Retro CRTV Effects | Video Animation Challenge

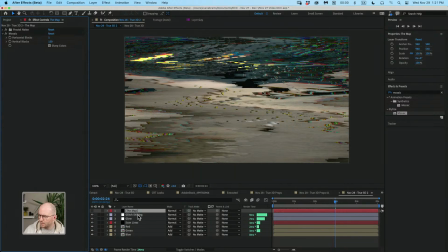So with those ideas in mind, let's come into the map. Let's go into the fractal noise. I want it to be constantly changing. I want this to always be different. So I'm going to go into the random seed. I'm going to hold down option. I'm going to click on random seed, and that's going to prompt me way down here.
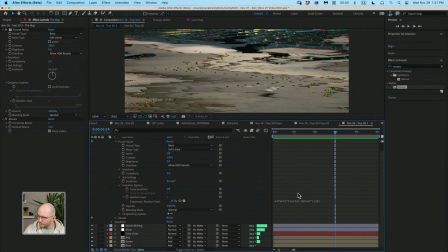Oh, it's so tiny down there, to type something in. So I can type in an expression, and really a simple expression I think everyone should know about is just typing in time. That'll return the time in seconds. Multiply, little asterisk for multiply, say 100, and then the static is going.
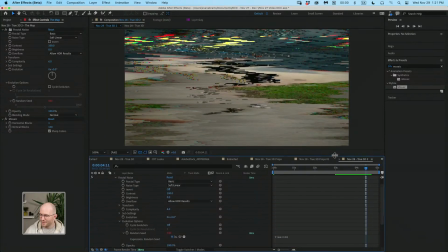So we've got a lot of static happening. The map is staticky, okay?
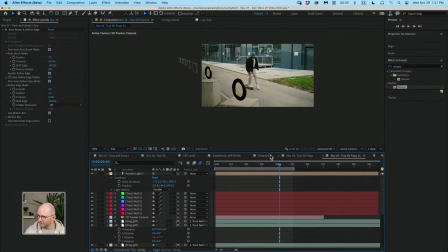So, oh no, I've lost our place. I've lost our place. Not this one.
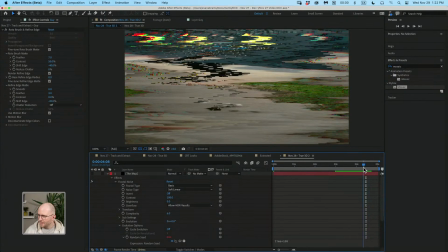It's not that one. It's this one. So it's staticky. That's great. And so the thing I'm going to keyframe is the maximum horizontal displacement. I'm going to say horizontal displacement, let's bring it down to 5.
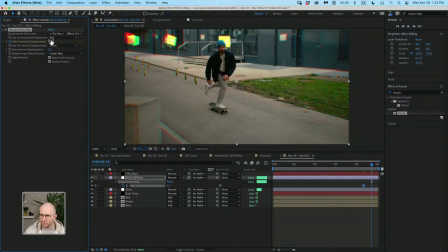Not all the way down to none, but in the future, we're going to really crank that out to be in the 300s, something like that. Let's put this towards the end, and we'll see what happens. So that is causing our
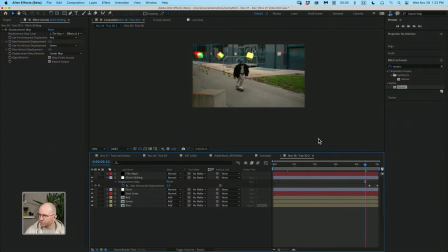glitching out. Buzz, buzz, buzz. And then the whole thing starts over, as if the thing is resolving, right? So let's just play that again. You see it like that.
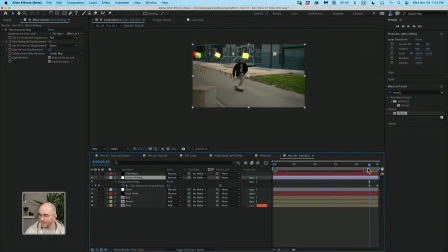So all we're doing is we're increasing the amount of displacement, and then that is maxing out, and then the whole loop starts over. Not bad for a quick and easy type of loop. If we wanted to do some like hits,
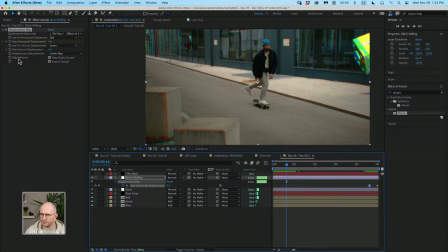if we wanted to do some hits on here where this thing seems to be fuzzing out for us, we would set a keyframe, set another keyframe, moving ahead, setting a keyframe, 2 areas of stillness, and then do a little blowout in the middle.
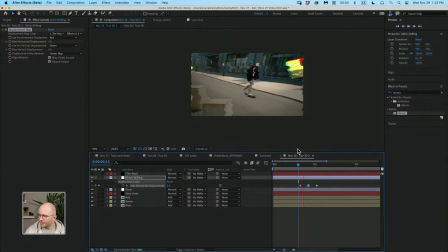So let's play that through. B and N. Give this a little render for us. Just a wee bit of fuzz.
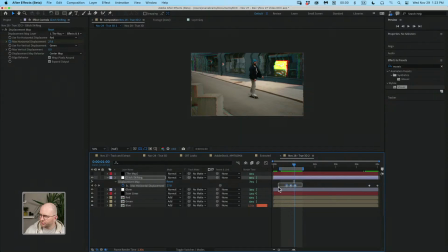Now, it's important if you're doing something like this to consider, I'm going to copy and paste these keyframes like that, just Command-C, Command-V, is to consider doing this type of thing because we're telegraphing the thing that's going to come later, right? We're going to
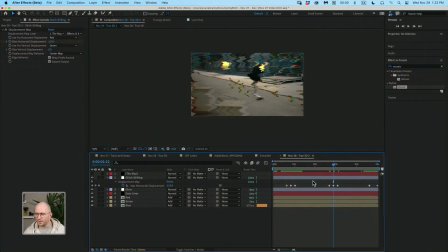fuzz the whole thing out, but we're sort of priming the audience to think about, oh, maybe something's going to happen. The tracking's not super good. And then the loop feels less jarring when that takes place. So these are some basic ideas.
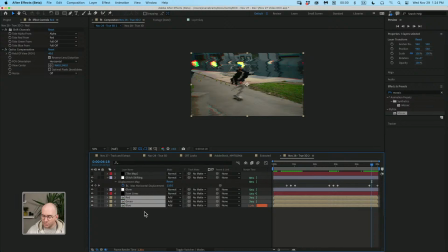We've played around with separating the channels manually so that we can manipulate each one individually. We've talked about a way that we can do kind of an overall channel blur to things. We've got some scan lines, we've got some glowing, we got some glitching, I think all in.
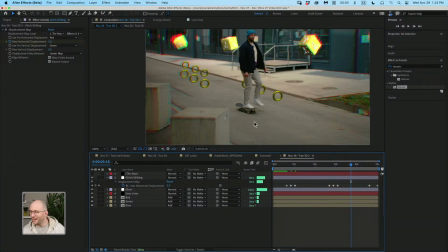We've degraded the footage to our heart's content, and we've taken it from HD down to kind of unpleasant.
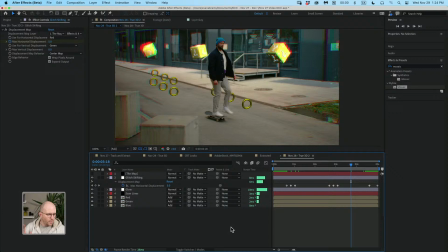But pleasantly unpleasant, I think was the idea. We are taking a break tomorrow, but we are coming back on Friday. And on Friday, we are going to be taking a lot of the things we've talked about this week sort of one level further.
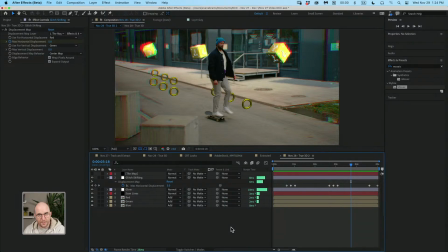So we talked about rotoscoping, where we were isolating our subject.
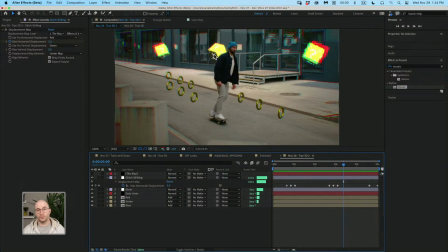We talked about inserting 3D objects. So tomorrow we're going to talk, or not tomorrow, Friday, we're going to talk about improving the lighting situation on those 3D objects so that we can make them feel a little bit more real, even though these play pretty nicely when they're totally unreal.
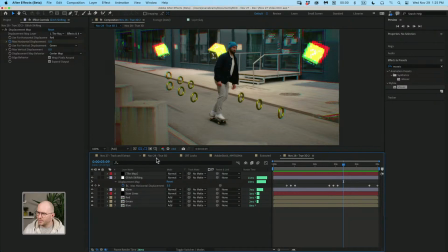And then we are going to talk about some other ways that we can kind of push these effects, these compositing ideas, and unify the whole thing. It's going to be a fun time. We're going to have a whole hour together on Friday.